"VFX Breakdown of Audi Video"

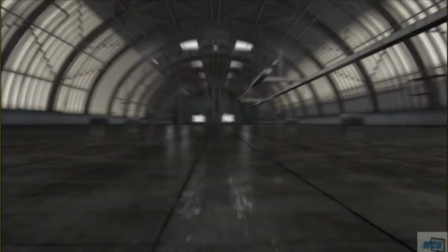Now when it's moving, it seems like it's supposed to be that way, because in this shot it's constantly in motion. Now had this started off still, like if the car was sitting here for a couple seconds revving up or turning on,
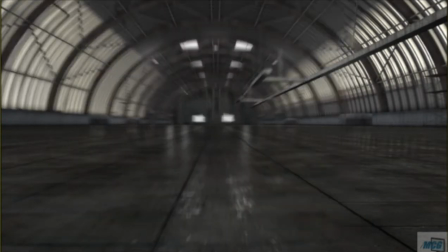whatever, I wouldn't have been able to use this technique, because it would have blurred when there was no motion at all,
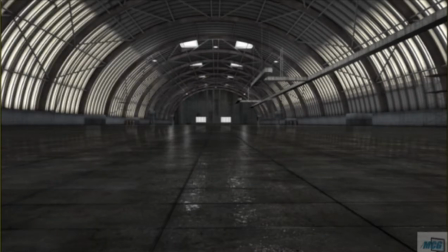which obviously would not have looked very realistic. But for this particular project, it worked out just fine.
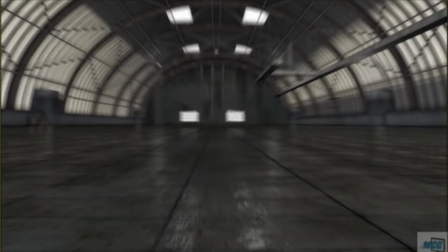That's one of the things about visual effects, is you want to make it look realistic, but you also want to make sure that there's always shortcuts you can take to get that desired effect without truly going through it,
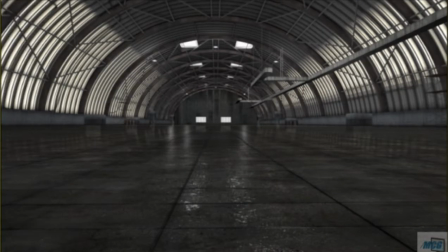which it also helped
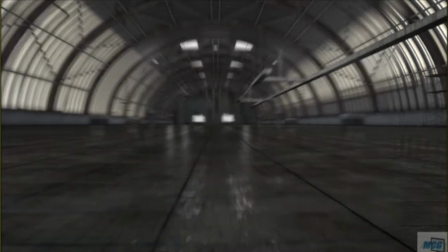my machine during render times, because since it's not a true motion blur, there's no calculations that need to be done. It's just a simple optical blur, which is perfectly acceptable for this particular project.
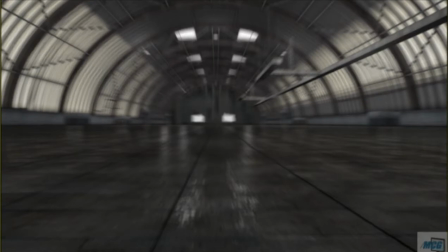Now what you're going to see next is the integration of the actual car, the Audi. Now the first thing you'll see is the diffuse, which is basically the general shape of it.
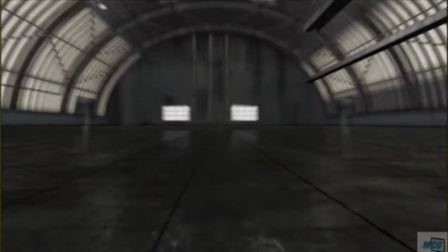I'll let you see that here. It doesn't have any of the reflections, the lighting, or anything on it.
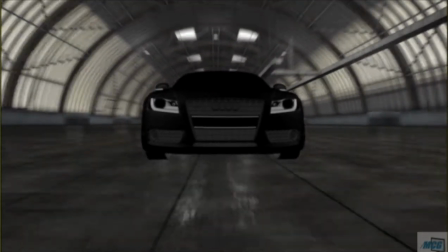It's just the general shape of the vehicle. It's almost a matte, but not nearly.
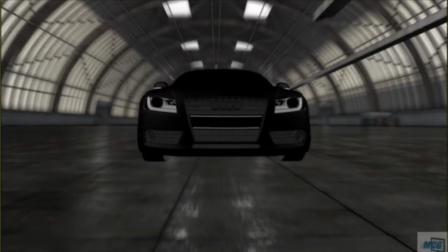Now what you're going to see here is I'm going to add on just the reflections at this point.
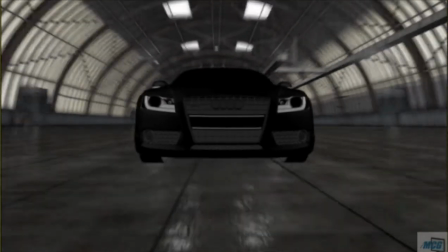You'll see the organic reflections there of the lights going over top. And as you can see right now,
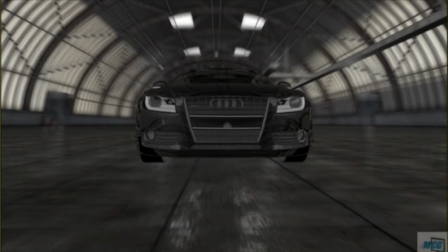it almost looks like it's a stealth or invisible vehicle right now,
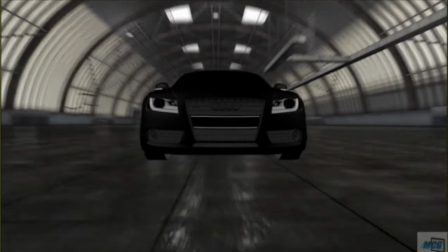but you can see it does help bring it into the environment a lot more.
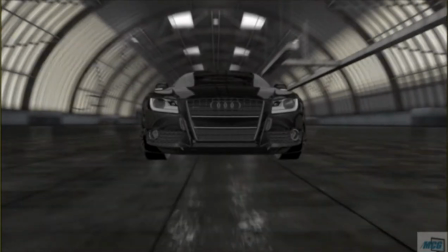I mean, you get that interaction with the lights above, or the road below and the rafters.
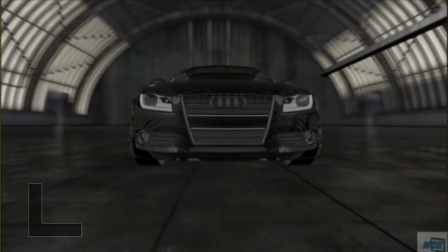You can see all that, and it gives you that realistic look to it.
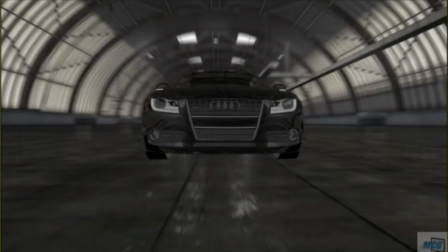Naturally, there's a lot more things that need to be added to it, but it already at this point looks a lot more realistic.
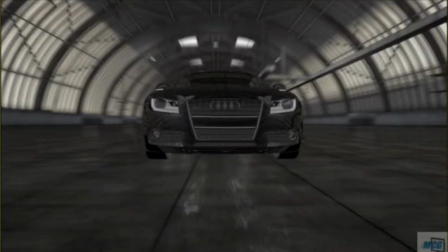The next thing I add to that is going to be the specular and the occlusion.
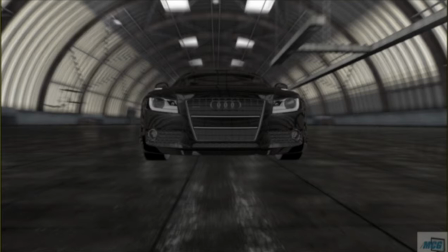And those are just the different, more complex reflections and light bounces and such.
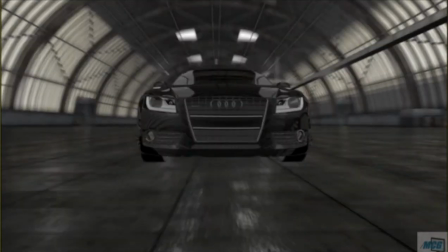As well as, which I forgot to add that, it also adds the shadow to the bottom,
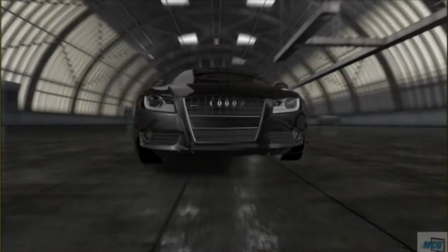which again, it really, really helps integrate the two CG elements together. Because if you look right there, without adding shadows are probably one of the most important
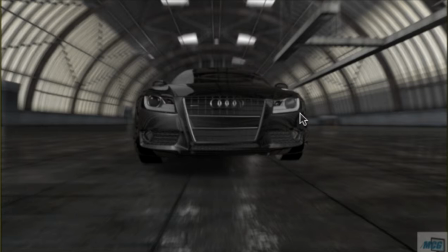elements in compositing when it comes to integrating, especially when it comes to integrating CG into live action film, because without the shadowing just perfect, it's going to look very sharp, and it's going to be difficult for you to,
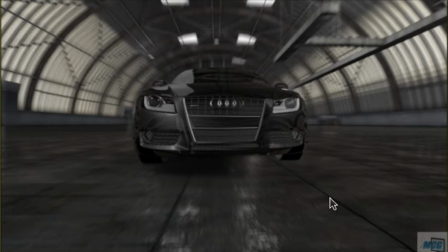it's really going to be obvious that it was not meant to be there, that it was just added in post-production. As you can see right there, it's very sharp. You can't. It's clearly a seat's not supposed to be there.
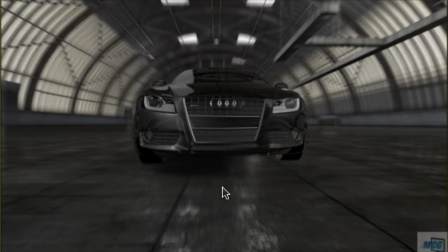So what you normally do is you add the shadowing, and you want to make sure that's just right, and have it kind of fade out and match all the other shadows in the shot. And you also, if you can see, it's very faint, but right around here, this edge on the right hand side is a lot more sharp.
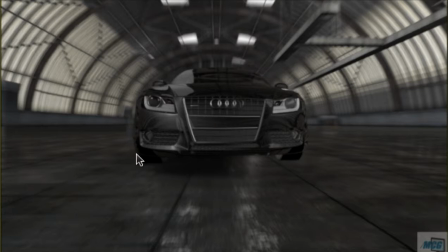Well, not a lot more, but it's a little bit more sharp than on the left hand side here. And what that is an edge blur. It's one of the nodes you can use on in Nuke, and that edge blur, you don't want to do too much because that'll also make it obvious.
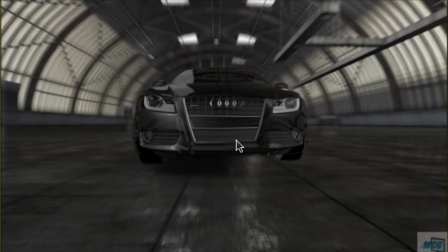But you want just that slight edge blur, which it just really helps blend your elements together in the composite.
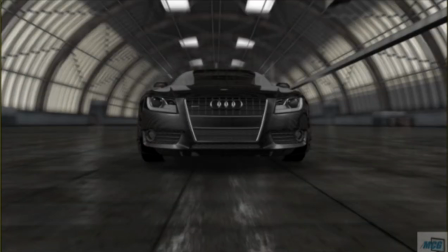So as you can see, that helps out a lot here. And what you'll see added next are going to be the headlights.
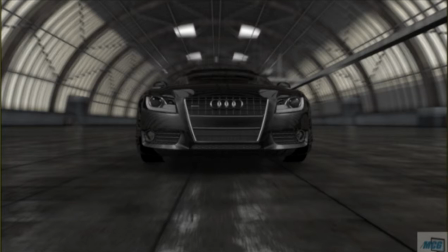Now you'll notice.